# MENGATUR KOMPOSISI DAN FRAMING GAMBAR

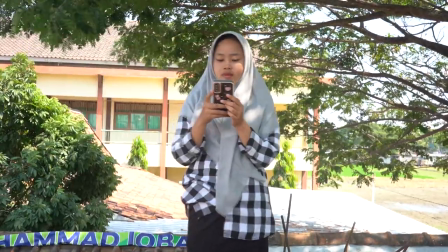(2:21)
subjek manusia, ada yang namanya headroom atau ruang antara kepala dengan frame atas.
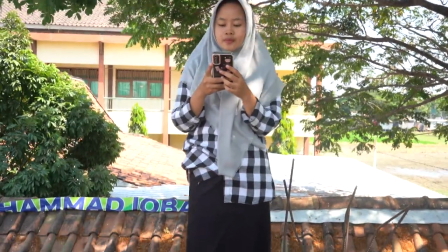(2:29)
Kita harus mengatur ukuran dari headroom-nya agar pas, tidak terlalu rendah dan tidak terlalu tinggi.
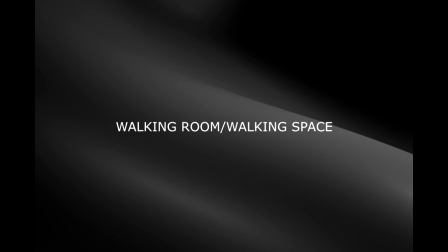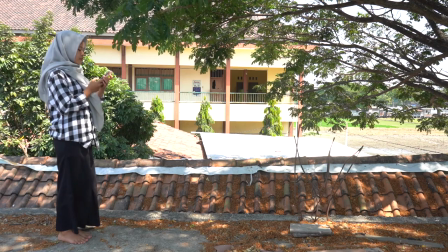(2:43)
Dalam mengatur komposisi ketika kita mengambil gambar, orang berjalan kita harus memberi ruang atau spek di depan orang yang berjalan tadi.
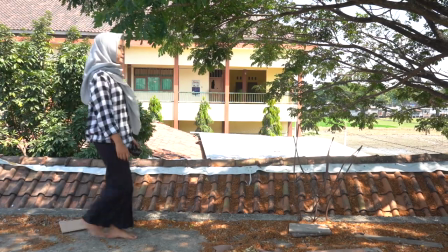(2:54)
Fungsinya tentu saja agar orang yang berjalan tadi memiliki ruang gerak Kalau tidak ada spek di depannya,
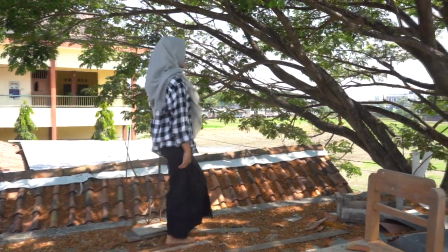(3:03)
ketika orang tadi berjalan akan terkesan mau menabrak frame gambar kita
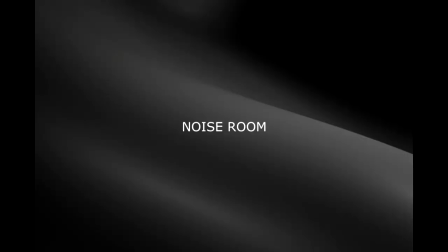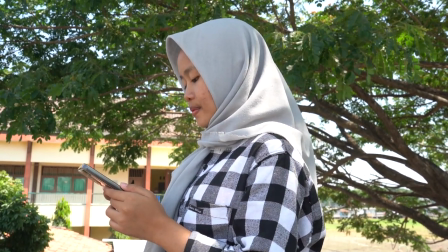(3:14)
Masih agak sama dengan Welking ROM atau spek Namun,
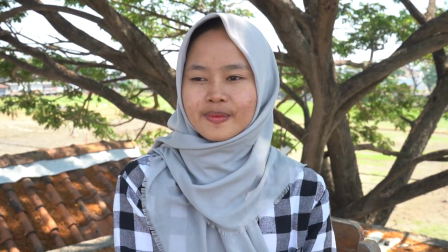(3:19)
Noise ROM untuk gambar yang lebih dekat seperti pengambilan gambar medium atau
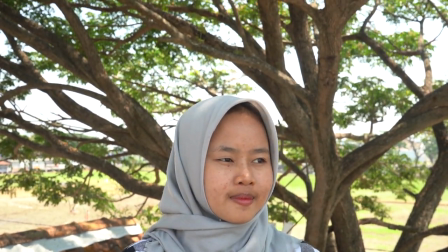(3:25)
close up ketika kita membuat framing Dari samping,
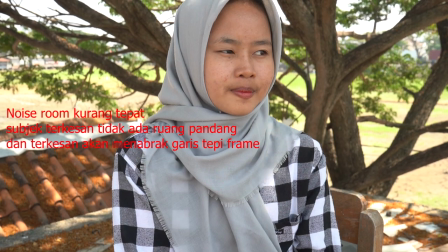(3:30)
usahakan untuk memberi ruang kosong di depan wajah orang tersebut Atau yang sering disebut
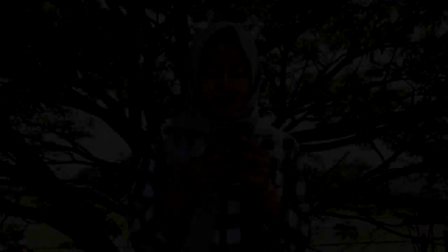(3:36)
noise room Noise room ini tidak hanya berlaku untuk orang saja Bisa
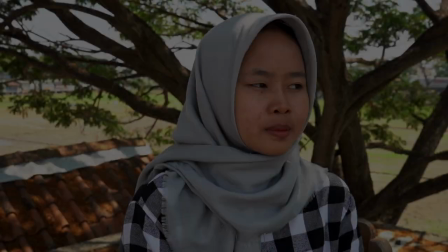(3:42)
juga untuk subjek lain Gunanya untuk memberi ruang gerak atau ruang pandang yang dari subjek yang kita shoot
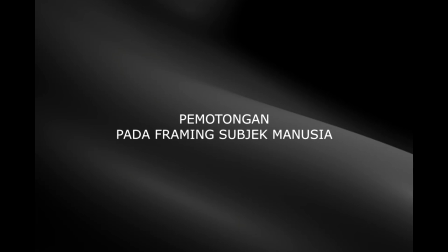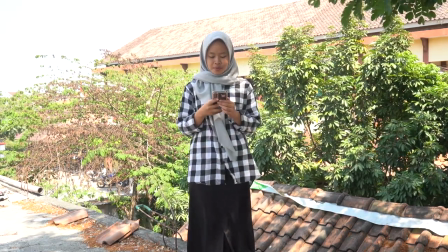(4:00)
Untuk framing pada subjek manusia Ada beberapa hal yang perlu diperhatikan Terutama pada garis
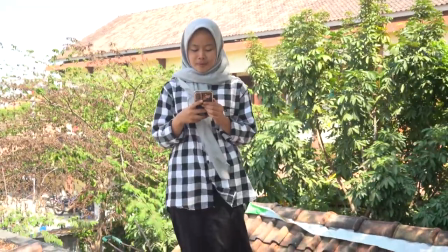(4:08)
tepi Frame yang memotong gambar Usahakan jangan memotong gambar di persendian Karena akan membuat subjek manusia
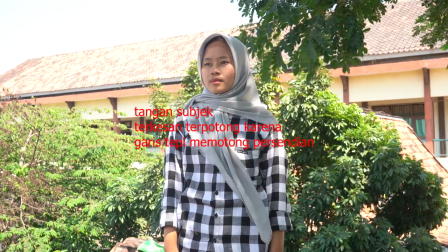(4:17)
kita terkesan Terpenggal dan terpotong Untuk menyiasati itu Usahakan ambillah framing di antara
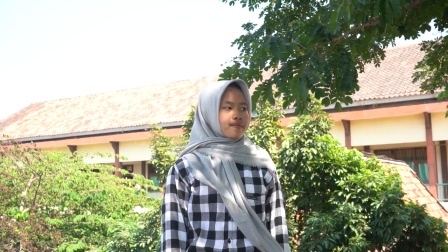(4:25)
persendian misalnya tangan Kita memotong antara siku dan pergelangan tangan Untuk
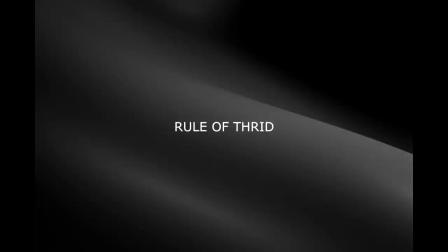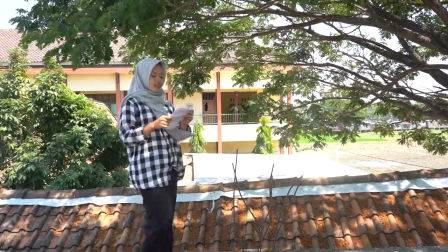(4:39)
menghasilkan gambar yang bagus,
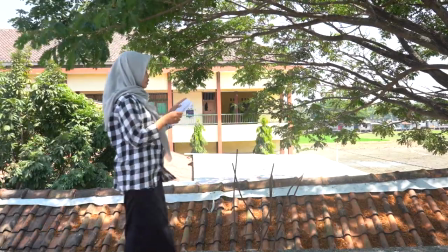(4:42)
ada konsep yang bernama Rule of Treat Konsep ini ditemukan pelukis zaman dulu
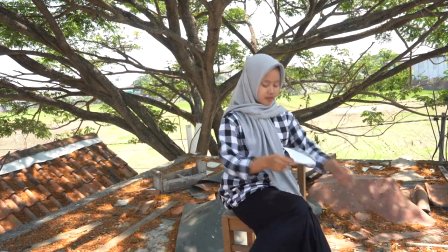(4:49)
untuk membuat komposisi lukisan mereka menjadi menarik Dan
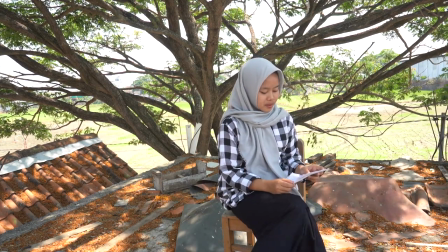(4:54)
konsep ini diaplikasikan di dalam frame video Caranya,
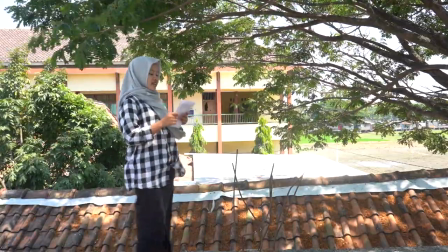(4:59)
frame dari video kita bagi menjadi tiga bagian Baik horizontal maupun vertikal Dari konsep itu,
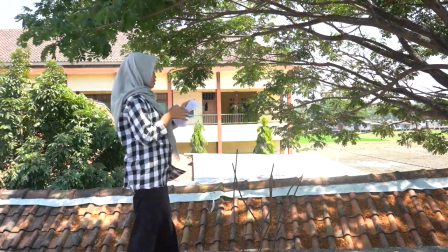(5:07)
dikatakan untuk mendapatkan gambar yang baik,
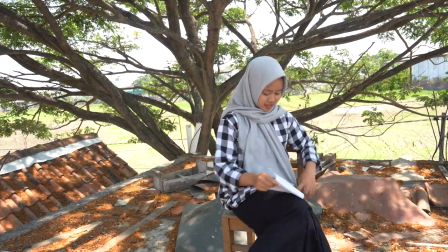(5:10)
letak salah satu subjek yang kita inginkan berada di titik pertemuan dari garis vertikal dan horizontal.
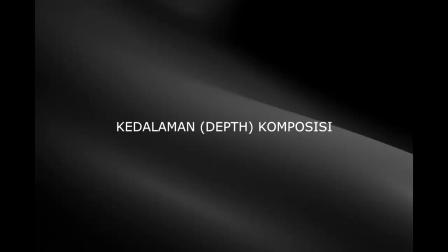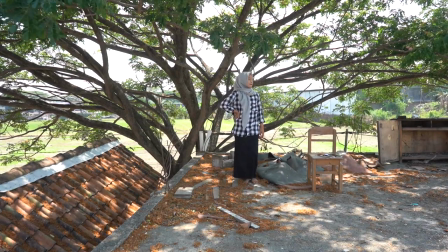(5:26)
Agar gambar kita menarik dan berkesan dalam dan tidak flag atau datar, kita bisa mendapatkan foreground. Program bisa membantu komposisi di gambar kita dalam hal kedalaman,
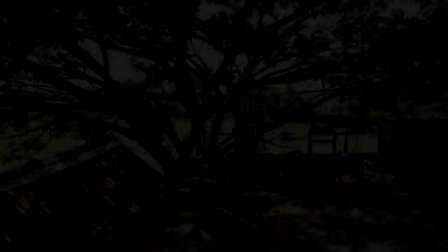(5:41)
jarak, skala, terutama untuk subjek yang jauh.